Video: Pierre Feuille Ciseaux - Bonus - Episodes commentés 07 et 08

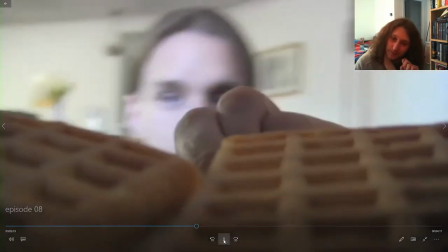(45:23)
J'aime énormément ce plan. Je l'aime parce que,
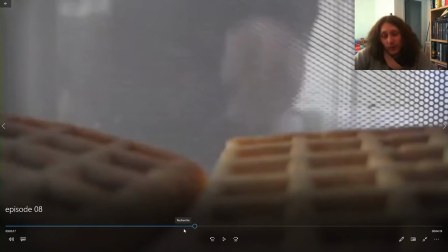(45:30)
exactement comme j'avais déjà parlé l'autre coup, c'est comme quand dans le dessin animé des Simpsons, le film,
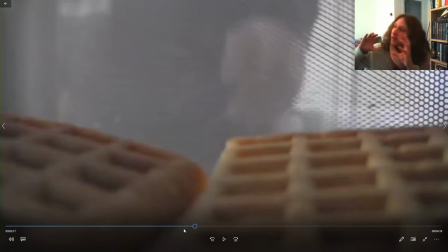(45:35)
on a la caméra qui est genre dans la bouche d'Homer vue de l'intérieur avec le burger qui arrive comme ça et on voit Bart à l'intérieur de sa bouche. Ça, c'est genre impossible. Jamais dans ta vie, tu n'auras ce point de vue de l'intérieur de la bouche de quelqu'un, mais genre depuis l'intérieur en fait. Tout comme quand dans Sherlock Holmes 2, à un moment donné, ils mettent un obus dans un canon et tu as le point de vue de l'intérieur du canon avec l'obus qui arrive.
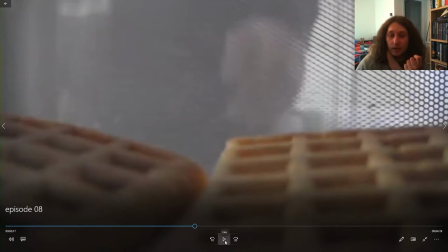(45:53)
Bah ça aussi, c'est un plan qu'on ne verra jamais. T'es jamais à l'intérieur d'un micro-ondes posé sur une assiette, en fait.
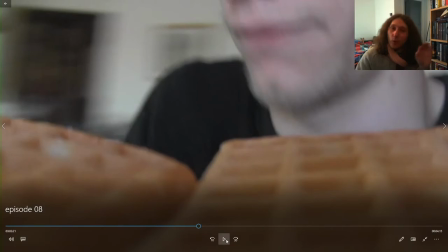(46:03)
Et moi, j'aime bien ce genre de plan, tu vois. D'en mettre trop, le problème, c'est que le spectateur va remarquer la caméra.
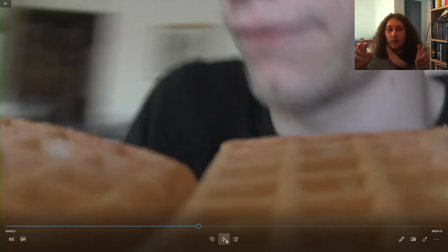(46:09)
Là, évidemment qu'on le remarque, parce que c'est comme qui dirait, une position pas normale. Donc, en fait, le spectateur est un endroit qui ne devrait techniquement pas être. Donc, on le voit. Mais une fois de temps en temps, ça passe. Donc, il faut juste éviter de le faire tout le temps. Mais une fois de temps en temps, moi, je trouve que c'est très bien, en fait. Tu places une fois la caméra dans un endroit où le spectateur ne sera jamais. Comme à l'intérieur d'une poubelle avec quelqu'un qui jette un truc dedans, par exemple.
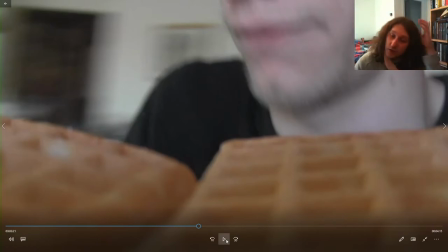(46:28)
Hein, ça peut marcher aussi. Hein. Voilà, donc j'ai eu cette occasion. Je me suis dit, vas-y, je pose la caméra sur l'assiette avec les gaufres en premier plan.
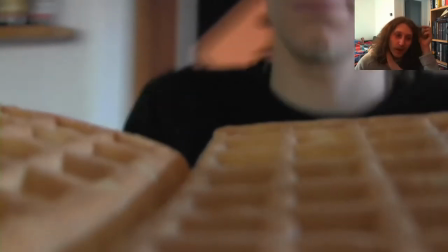(46:34)
Je trouve ça marrant.
Bon, j'ai réfléchi toute la nuit à un plan d'attaque. Voici le programme.
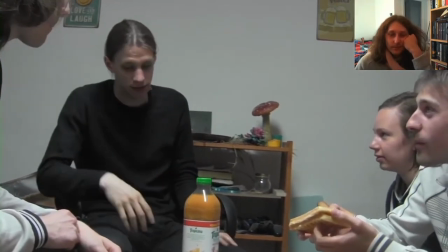(46:40) D'attaque? On n'avait pas dit que c'était une mauvaise idée? Attends, d'attaque? Oui, je pensais que tu l'avais compris.
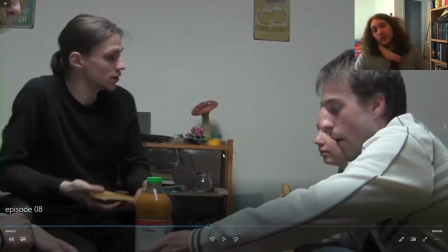(46:46)
C'est ce que je disais en fait avec ça faisait trop de dialogue. Entre eux qui ont déjà parlé avant, Alex et Stéphane qui ont parlé ensuite, et re-un dialogue, ça en faisait trop.
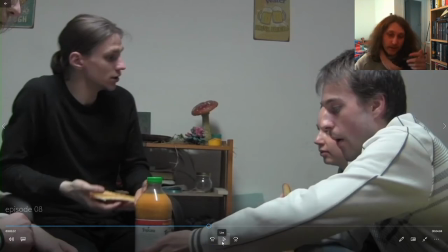(46:57)
C'est pour ça que j'ai voulu couper dans les dialogues parce que je pouvais pas les séparer parce que chronologiquement il se passe rien entre en fait.
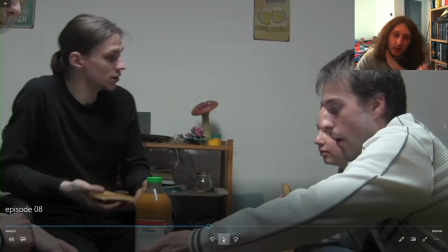(47:05)
J'ai fait au mieux mais il n'y a rien qui se passe entre. Donc j'ai juste retiré des morceaux. Ça aussi ce dialogue était un tout petit peu plus long que prévu, mais j'ai rien enlevé à part des répétitions de ce qui avait déjà été programmé quoi. Genre, ah ouais, mais je suis pas sûr. Oh, mais si, vas-y, on te motive, tout ça. Donc voilà. Il était un peu plus long, mais pas de grand-chose.
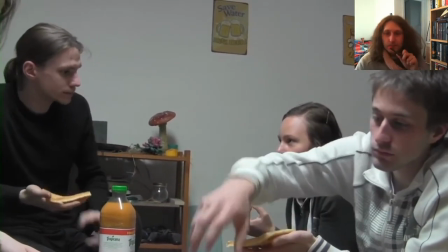(47:23) On va pas leur dire gentiment d'arrêter ce qu'ils font. Qu'est-ce que vous allez faire?
Voilà.
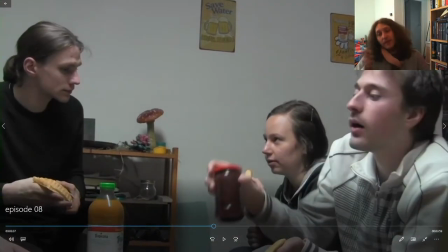(47:29)
J'aime bien parce que, aussi, le personnage, il faut savoir que donc la personne qui a joué ce personnage n'avait pas le bon ton à savoir qu'est-ce que vous allez faire, alors que clairement, la veille, on a parlé d'aller les tuer. Tu vois. Et donc, sur le doublage, j'ai donné comme instruction, et ça fonctionne, qu'en fait.
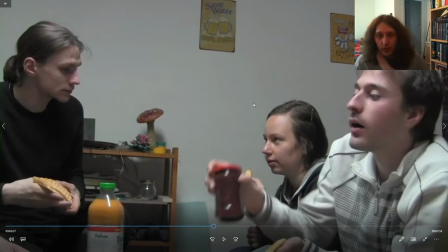(47:46)
Elle a pas le ton du, ben je comprends pas, mais elle a le ton du, dis-le, dis la chose, dis-le qu'on va les tuer, je veux t'entendre le dire.
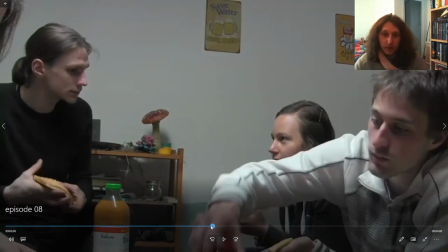(47:54)
Hein, c'est en mode, ben, vas-y, assume, si t'es prêt à les tuer, t'es prêt à dire que tu vas les tuer, et elle attend que ça en fait.
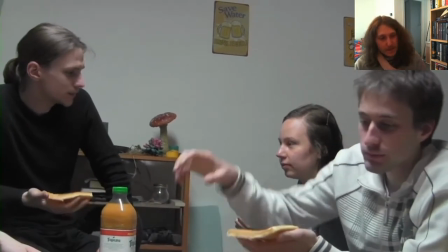(48:00) On doit arrêter ce qu'ils font. Qu'est-ce que vous allez faire?
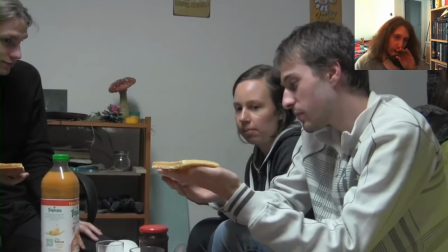(48:04) Alex, mettons que cette gaufre, c'est eux, et mon poing, Non, ça non, non, c'est bon, ça représente. va, on a compris.
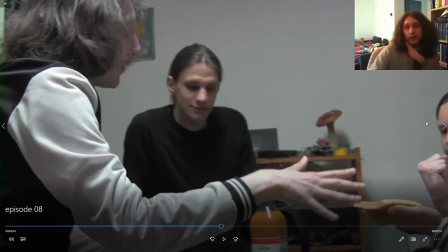(48:12)
Stéphane a très bien compris ce qu'Alexandra attend, donc il va plus ou moins lui dire, mais il met les formes, quoi, parce que c'est. Voilà, en fait, si t'as assez de balls pour aller tuer quelqu'un, mais que t'en as pas assez pour dire que tu vas le tuer, c'est que quelque part, tu te mens à toi-même, tu vois.
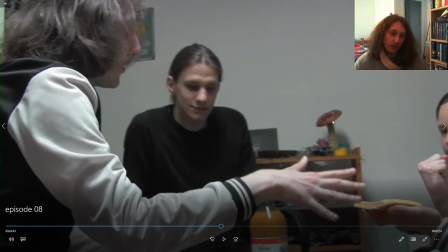(48:30)
Faut assumer que tu tues quelqu'un, et c'est ce qu'elle demande. Assumer ce que vous faites, peu importe qui vous allez le faire, c'est pas. Enfin, faut assumer. L'entièreté de la chose, à savoir, il faut aussi le dire, tu vois.
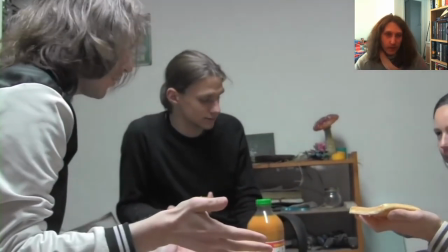(48:43) Alex, tuer des gens, on fait pas ça par plaisir. D'ailleurs, aucun de nous ici n'a jamais tué personne.
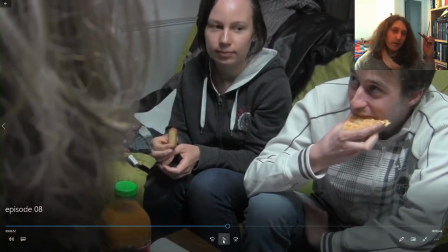(48:48) Mais la feuille, c'est un vrai, vrai problème.
Ça fait tiquer. Ça fait tiquer en disant, mais attends, mais je vais pas donner plus de détails parce que là, c'est pas des règles de tournage, c'est de l'explication de scénario.
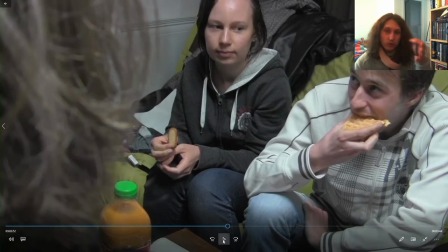(48:57) Donc ça, c'est censé tourner tout seul. Problème. Tu as vu ce qu'ils étaient capables de faire?
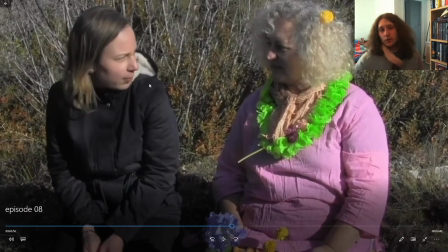(49:02)
Et encore, Alia? c'était que non, mais Même musique, toujours, c'est vrai que je le dis pas parce qu'à chaque fois je me dis que ça va rallonger la vidéo et que ça n'a aucun intérêt, mais j'ai mis un vrai vrai travail sur la musique. Hein. Ça c'est la même musique que plus tôt, mais elle est plus lente et du coup on a l'impression qu'elle est cassée.
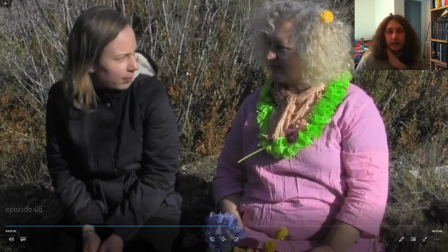(49:16)
Et c'est exactement ça en fait. Il y a des passages, des fois la musique je la mets plus lente pour donner l'impression que c'est cassé quand il y a quelque chose de moins bien dans le discours, qu'on parle pas d'un truc joyeux mais d'un truc triste.
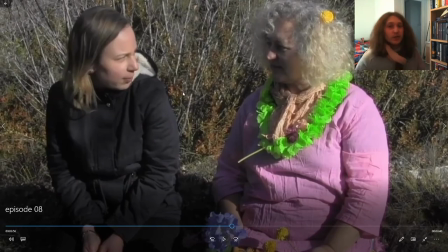(49:25)
Là en l'occurrence on parle d'un meurtre. Au lieu de parler de tiens, j'ai rencontré des gens, c'est moins joyeux, c'est plus lourd, c'est cassé, la musique est cassée. Voilà.